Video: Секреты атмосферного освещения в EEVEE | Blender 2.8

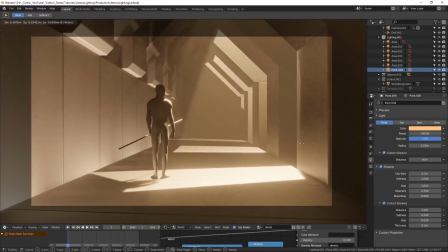(4:11)
Вы можете использовать это как свое преимущество и создать световые лучи, которые подсвечивают точки фокуса сцены. Опять-таки, создание этих атмосферных полос света подразумевает включение Volumetric. Слева вы также можете заметить, что я создал пробел между структурами,
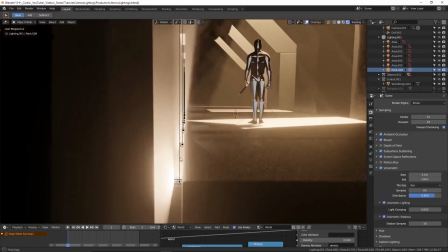(4:25)
где я разместил коллекцию света типа Area, что дает нам дополнительный свет из-под поверхности.
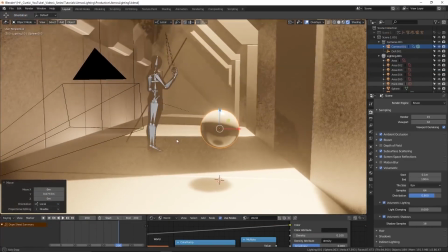(4:31)
Еще одна штука, которая может сотрясать умы людей, отсутствие света так же важно, как и его присутствие.
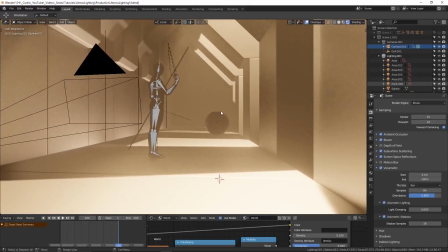(4:38)
Накладывание тьмы на светлые участки имеет такой же мощный эффект, как и это действие наоборот.
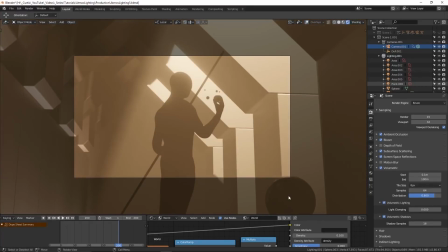(4:43)
Тьма поможет нам показать иную визуальную историю. Это не обязательно должно быть как передний план против заднего. Здесь у меня два примера одной сцены, где персонаж размещен во тьме. Полоски света создают переменный эффект света и тьмы по всей сцене. На первом изображении слой тьмы выступает на переднем плане, в то время как на второй картинке дело вообще не в этом.
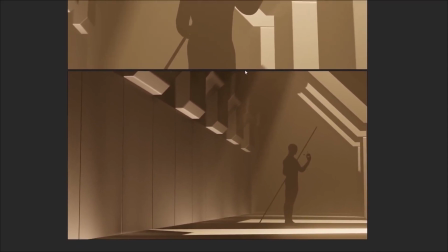(5:04)
Они оба выглядят круто, но вторая картинка скомпозирована с участием большего числа слоев света.
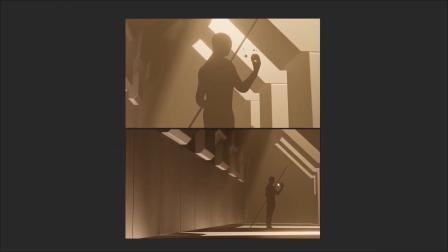(5:09)
Чтобы быстренько завернуть все, о чем мы говорили, я сократил объем информации до четырех основных идей.
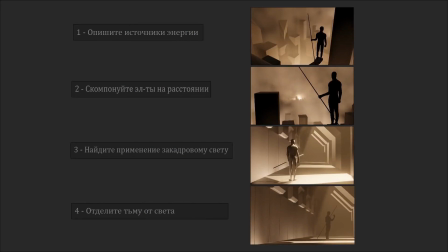(5:14)
Первое — опишите источники энергии. Второе — скомпонуйте элементы на большом расстоянии. Третье — найдите применение закадровому свету. И четвертое — отделите тьму от света. Да, это однозначно не всесторонний разбор темы, как создать лучшее освещение, но если у вас когда-либо были проблемы с ним или с композицией,
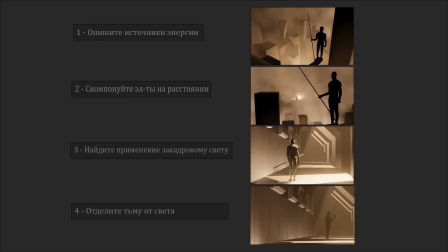(5:32)
то, надеюсь, эти упрощенные пункты помогут вам в дальнейших композингах.
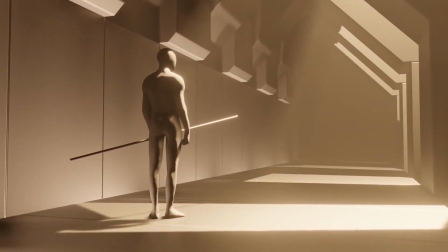(5:37)
Не забывайте, что вы всегда можете скачать Blend-файлы, показанные в этом видео, совершенно бесплатно, по ссылке в описании.
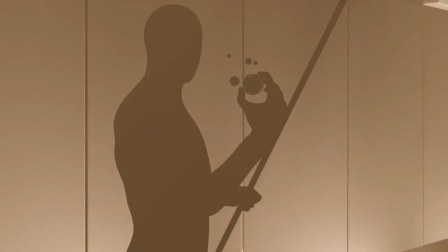(5:43)
Хотелось бы поблагодарить всех, кто помогает мне с переводами, присылая материалы, ставя лайки, комментируя и подписываясь.
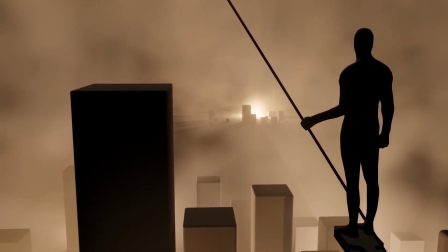(5:51)
Огромное спасибо тем смельчакам, что поддерживают BrainyMan на Патреоне. Вы крутые. А еще есть группа ВКонтакте, я там тоже стараюсь много постить по 3D-шке.
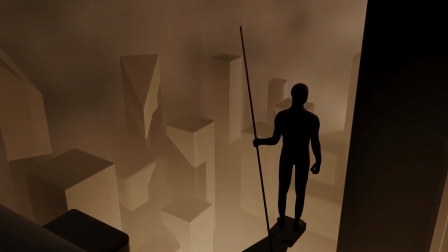(5:59)
Короче, спасибо всем и услышимся в следующем видео.